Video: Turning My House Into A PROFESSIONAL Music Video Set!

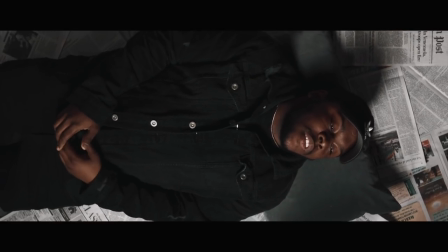[8:11]
And these shots actually turned out a lot better than I thought they were going to turn out. So for this next setup, we just took the newspapers from the previous setup.
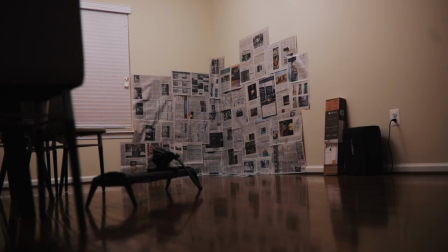[8:18]
And we taped them up on my wall using some regular clear tape. really simple process to do.
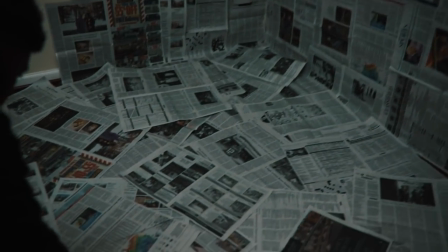[8:24]
I just wanted to mask the corner of my dining room like I said to make sure that we weren't
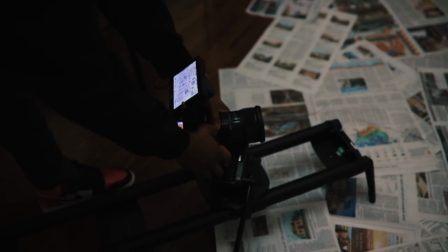[8:29]
giving off the feeling that we were in my house somewhere so really simple and cheap way to do this was to use the newspaper. All right so the breakdown is light and set up for this uh this thing that we're doing.
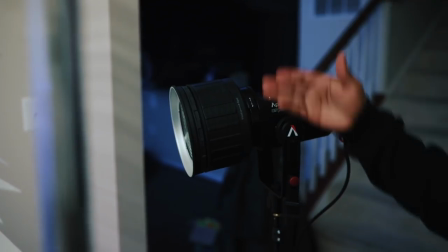[8:37]
We're using the Aputure 120D Mark II again but on this we have the Fresnel 2X which is Aputure's latest Fresnel mount for the Aputure 120D and I can go on pretty much any other bones mount light as well so basically what this does is it helps us focus the light so if we
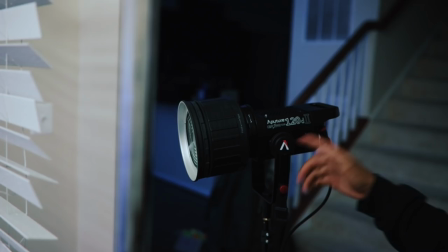[8:53]
spin this we can get a more accurate beam of light or we can go to flood and it'll just make the light go out wider so wide
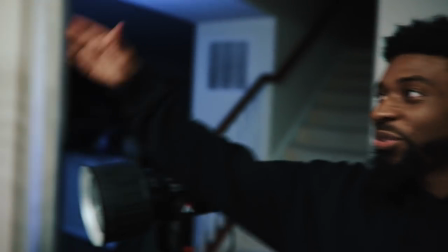[9:00]
narrow beam whatever so basically we're shooting this through these blinds that i got from lowe's and this is just kind of giving us an effect like uh like like lights coming through your window now with the aperture 120d mark 2 you can also do lighting effects so this is coming in clutch force as well if i turn
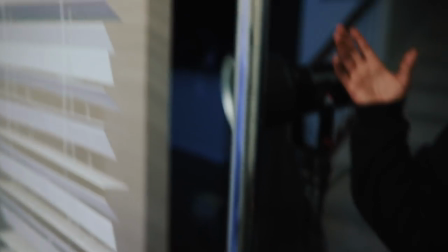[9:16]
this on you can see that they have a lightning preset for effects so basically we got this on this giving us
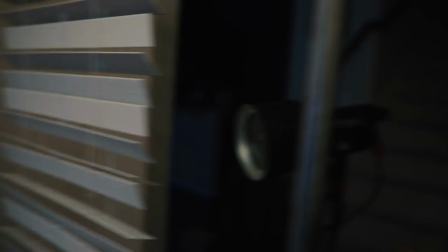[9:22]
some cool flickering through and it's just kind of like he's in a dark room very depressed and dark look for this and uh yeah as you can see it goes on but it also goes off as well so to fill in for that light when it goes off we have the aperture i
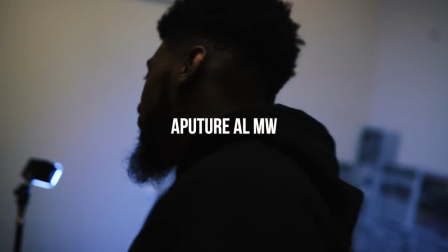[9:36]
don't even know what this time is called i put it up on the screen because i totally freaking forgot but this is aperture's latest little portable
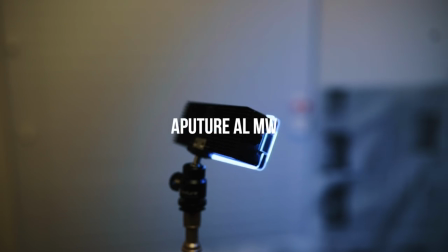[9:42]
light and this thing can go underwater we're not going underwater today obviously but we just have a blue gel on it just to fill in give us more that uh that dark deep feel for the video and uh yeah we also got some haze in a can right here as well i don't know if you guys know about
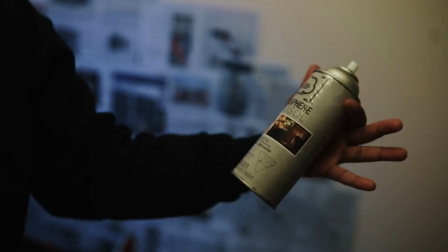[9:56]
atmosphere aerosols basically just haze in a can and uh this is a cool little atmosphere filler for the room just to
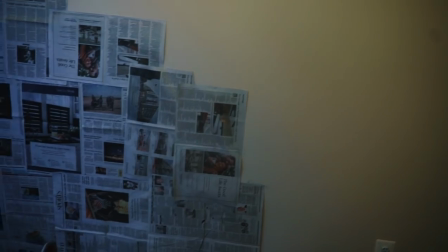[10:03]
get like some beams to light through here you know just give us a little bit of haze through the shot, so that's the lighting setup. These were 100% my favorite shots out of this entire video.
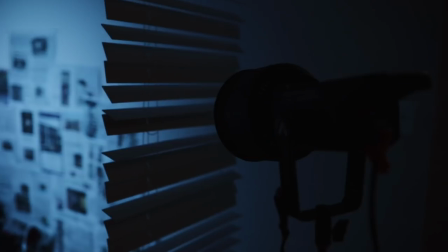[10:13]
Everything from the color that the Aperture MW light was giving off, to the haze, to the movement,
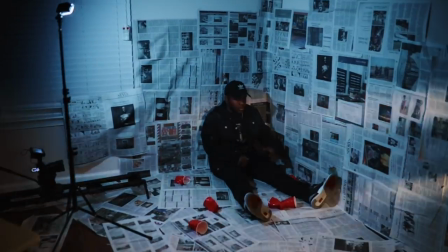[10:20]
to the way we shot the light through the blinds.
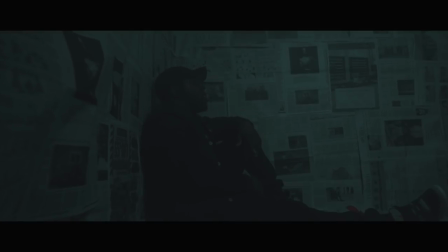[10:24]
Everything about this shot was so perfect to me, and I feel like it matched the vibe of the song so well.
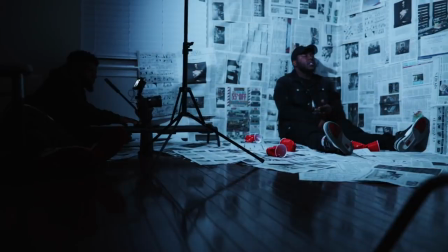[10:31]
It's so dark, it's so moody. It's just such a vibe, man. So for these couple of shots with keys in the corner, the wide shots were shot on the Sigma 24mm.
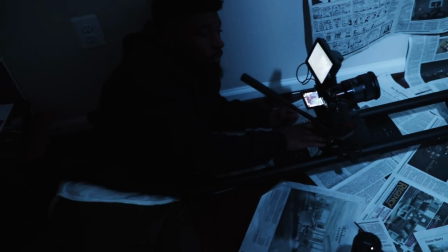[10:40]
I'm going to link everything down in the description. I just want to kind of give you guys an insight to the lenses that I used for the third shot.
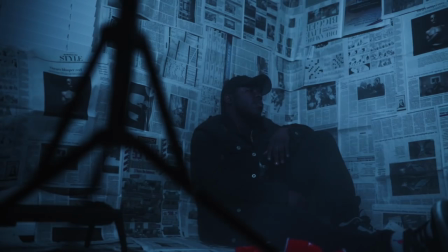[10:45]
So for the wide shots, we used the Sigma 24mm. And then on the close shots, I swapped out to the Canon 100mm f2.8 macro lens. Now before we get into the rest of this BTS, I got to pay some bills. So I'm going to give some shout outs to the sponsors of this episode, the people over at Squarespace.
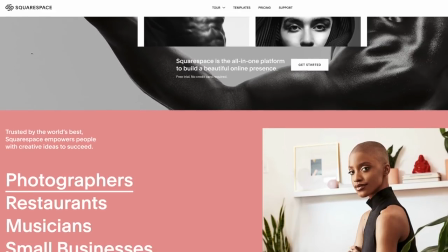[11:00]
Now you guys know what Squarespace is. You hear me talk about it all the time. but the importance of having a website in this day and age is crucial.
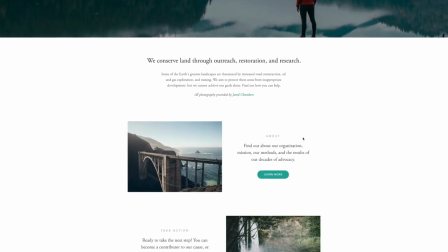[11:06]
You have to have a website. You have to have a place to showcase your work or sell services or products or whatever the case may be.
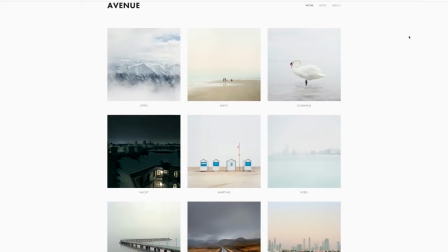[11:13]
You have to have some sort of website. Now, Squarespace is a dope place to be because they have designer templates, which are simple and easy to use.
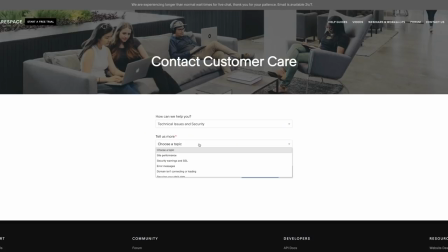[11:18]
You can get a domain there and they also have 24 seven customer support. So if you ever find yourself in a jam while you're creating your website, you can just hit them up right in the chat and they'll hit you right back. So for anybody out there who was viewing this video and they're ready to take their business to the next level, Make sure you guys head up squarespace.com right now and start your free trial.
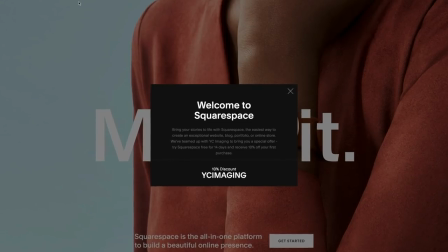[11:35]
You can also head over to squarespace.com for slash YC Imogen for 10% off your first purchase. Link will be down in the description. Let's get to the rest of this BTS. So day three of the Shoot for Keys.
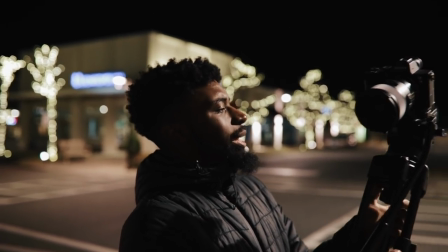[11:46]
We are now doing some more B-roll for this. It's kind of tying a little bit of a story or just a vibe, I guess. We got some really dope performances, so right now we're just doing straight B-roll stuff.